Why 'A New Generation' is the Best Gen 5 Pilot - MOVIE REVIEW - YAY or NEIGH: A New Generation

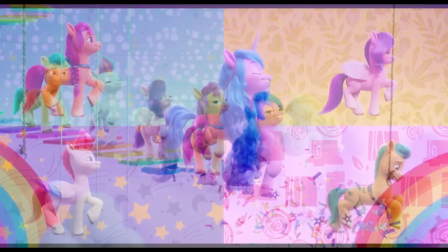1477s
The wild atmosphere of shots and colourful visuals allow for a geeky experience.
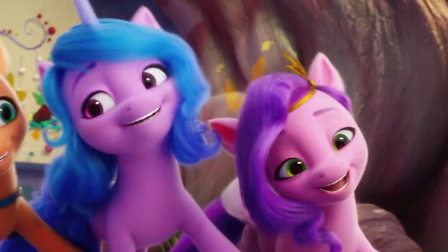1482s
I liked how each member got a part in the song too.
This is a new low.
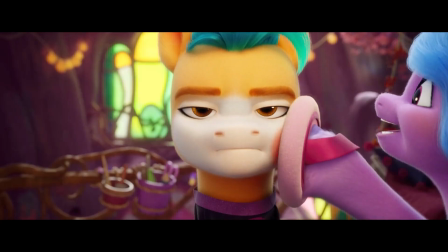1487s You're gonna fit right in.
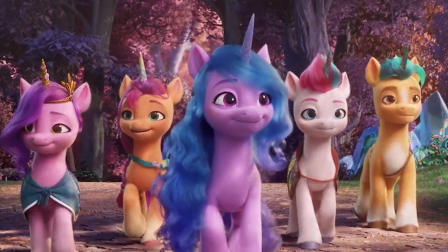1491s
With the laughable slice of espionage implanted, we get to see the whole view of Bridalwood.
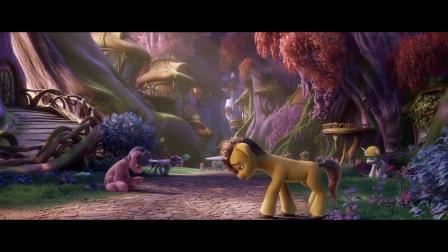1497s
The change in music was rather impactful to show the desolate aroma. In order to find out where the unicorn crystal is,
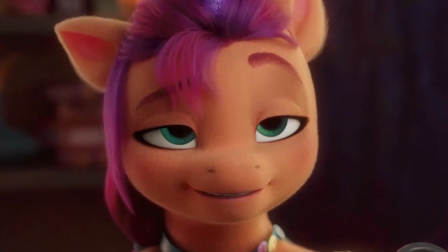1504s
our heroes have to traverse into a tea room or coffee shop or entertainment center?
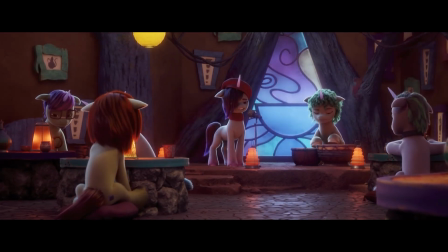1510s
I found the inside of the tea room quite cozy, but what happens was a bit of a letdown.
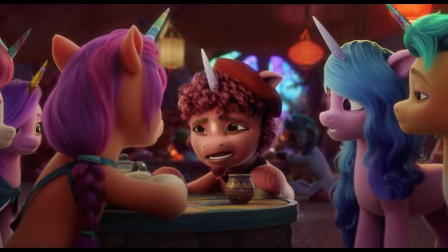1516s
The chat with the supposed crystal pony, whose name doesn't even get mentioned,
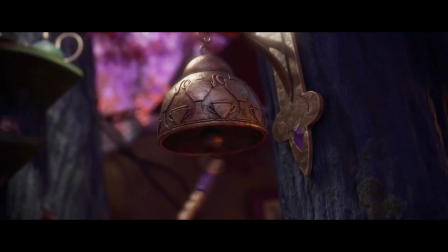1521s
lasted so little, and we immediately get another pony thrown into the mix.
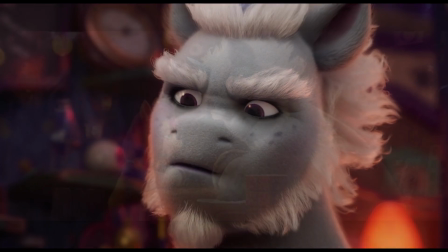1526s Alphabetal. Pay up.
I'm sorry, but I have to bring this up with something I said about this bar scene in my reaction. What are those creatures, like magical hedgehogs? Faolan, they're armadillos.
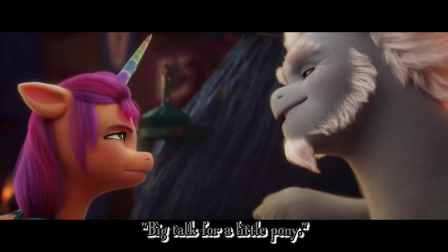1539s
Fuck's sake!
Big talk for a little pony. I think you'll find I'm average height.
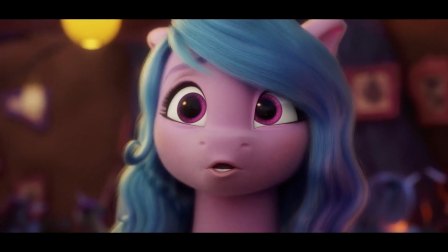1545s
What even is this response? The absurdity of this segment escalated further when Alphabetal brings...
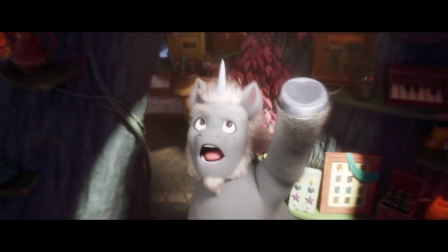1552s Forth the ultimate challenge!
The DDR machine.
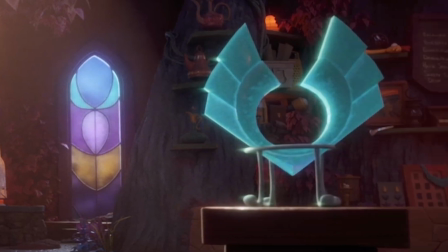1557s
Wait, why are the crystals suddenly on the podiums? I thought Sunny placed them on the bar table.
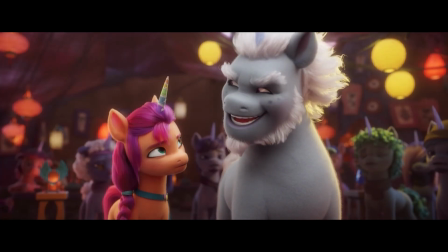1565s
Continuity!
You only need to win one out of three.
My man, you've already handed her the win with that comment. This dancing section was awkwardly paced.
Nothing.
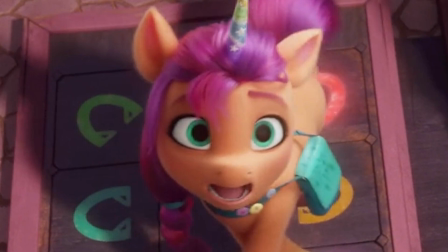1578s
I was not convinced that Sunny, a rookie, would instantly win the third round.
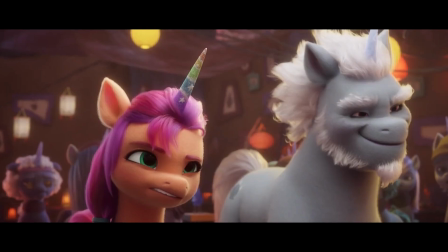1583s
Maybe the rounds could have lasted longer to show some progression of Sunny learning how to play.
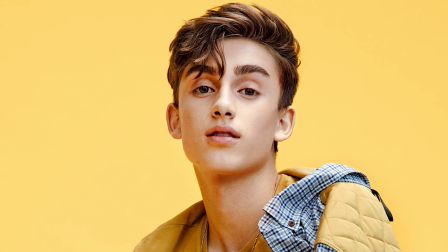1588s
Johnny Orlando's song got pissed on here.
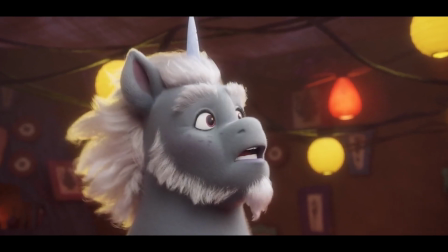1595s
Judging by Alphabetal's mature looks, maybe show him losing his breath the longer he danced, therefore giving Sunny more motivation to win.
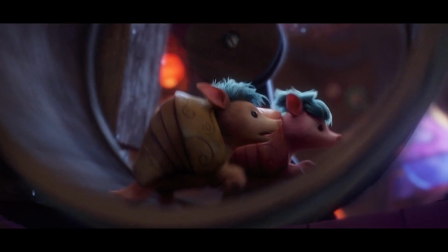1603s
Or perhaps Hitch stepping in and convincing the small critters to cheat and let Sunny win.
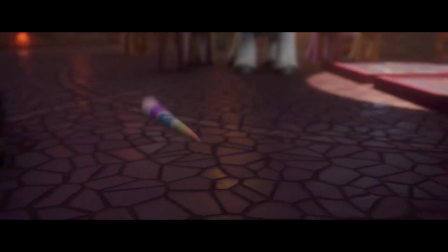1609s
Such wasted potential. After Sunny wins, the main five's identities get exposed and the unicorns press on them to retrieve the crystal.
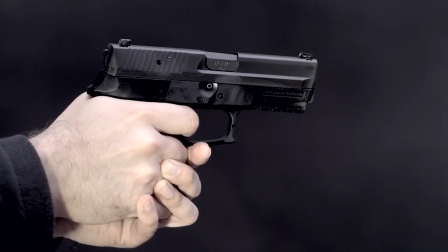1617s
Then Hitch shoots Chekhov's gun triumphantly.
Magic wing feather!
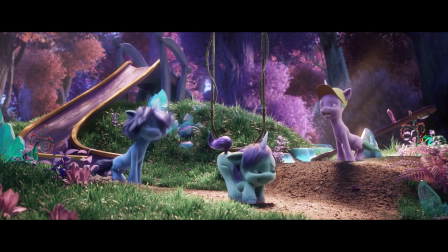1626s Bing pong.
A funny moment, knowing earlier that the unicorns are superstitious.
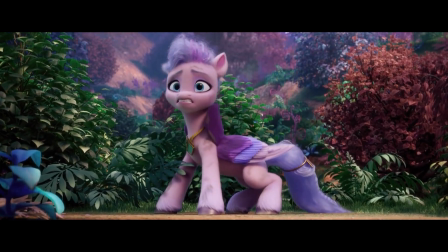1631s
They all escape and then Queen Haven rolls around. Hold up, I thought she got arrested.
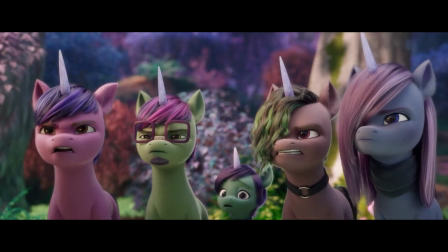1637s
How did she escape? The Pegasi and unicorns confront each other ferociously before Sunny puts a stop to it.
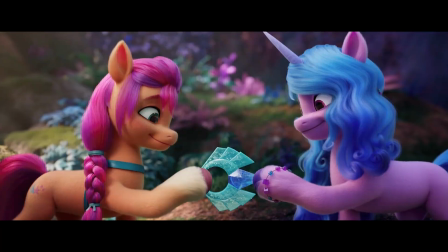1644s No pony has magic!
Vowing to let magic thrive again. This segment was very predictable, knowing that it wouldn't work in the first place. It felt like a dragged out climax.
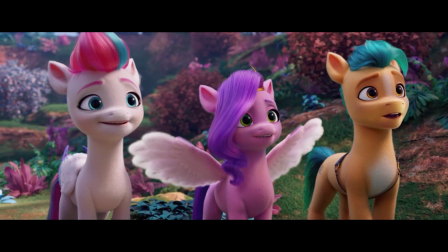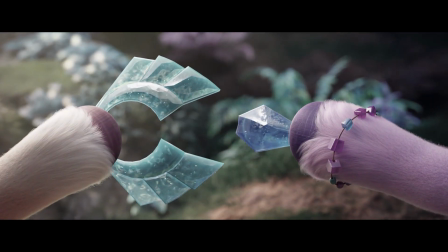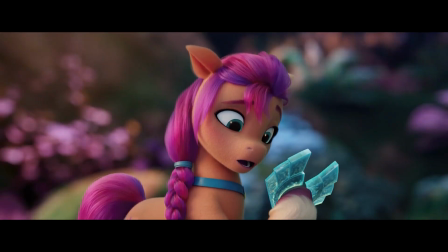1666s
Just get to the point already! However, Sunny's dispirited behavior when she broke down with the crystals was effective.
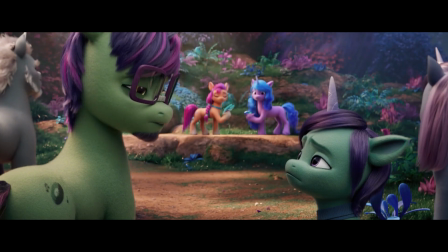1673s Why didn't it work, Daddy? Because it was all just make-believe.
Good God, this moment is sad.
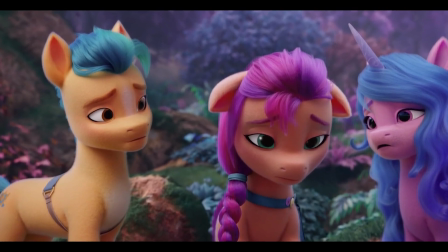1681s
Physically seeing her confidence evaporate was depressing.
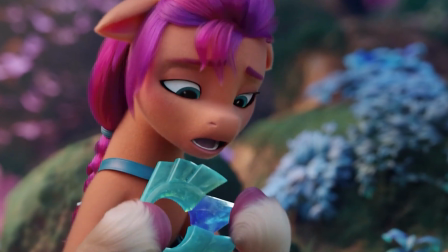1686s
Just watching her repeatedly pressing the crystals together, hoping for something to happen, made my heart ache.
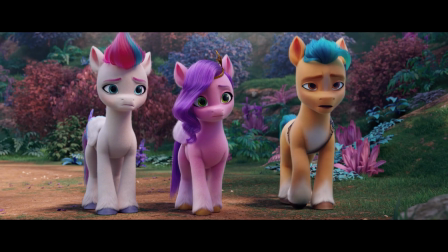1692s Come on, work! Work! Please.
And Hitch. Oh, Hitch. I love him so much here. Walking up to support Sunny. Oh, fucking hell.
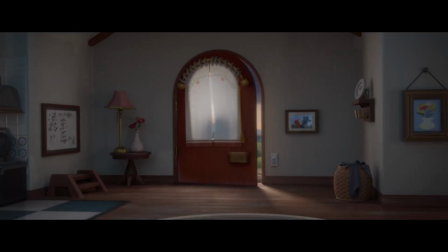1704s
This scene is amazing. Then Sunny comes back to the lighthouse where she has a mental breakdown.
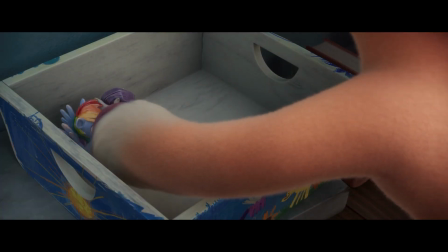1713s
She's utterly hopeless that when she puts away the main six figurines and the lamp, it shredded me apart.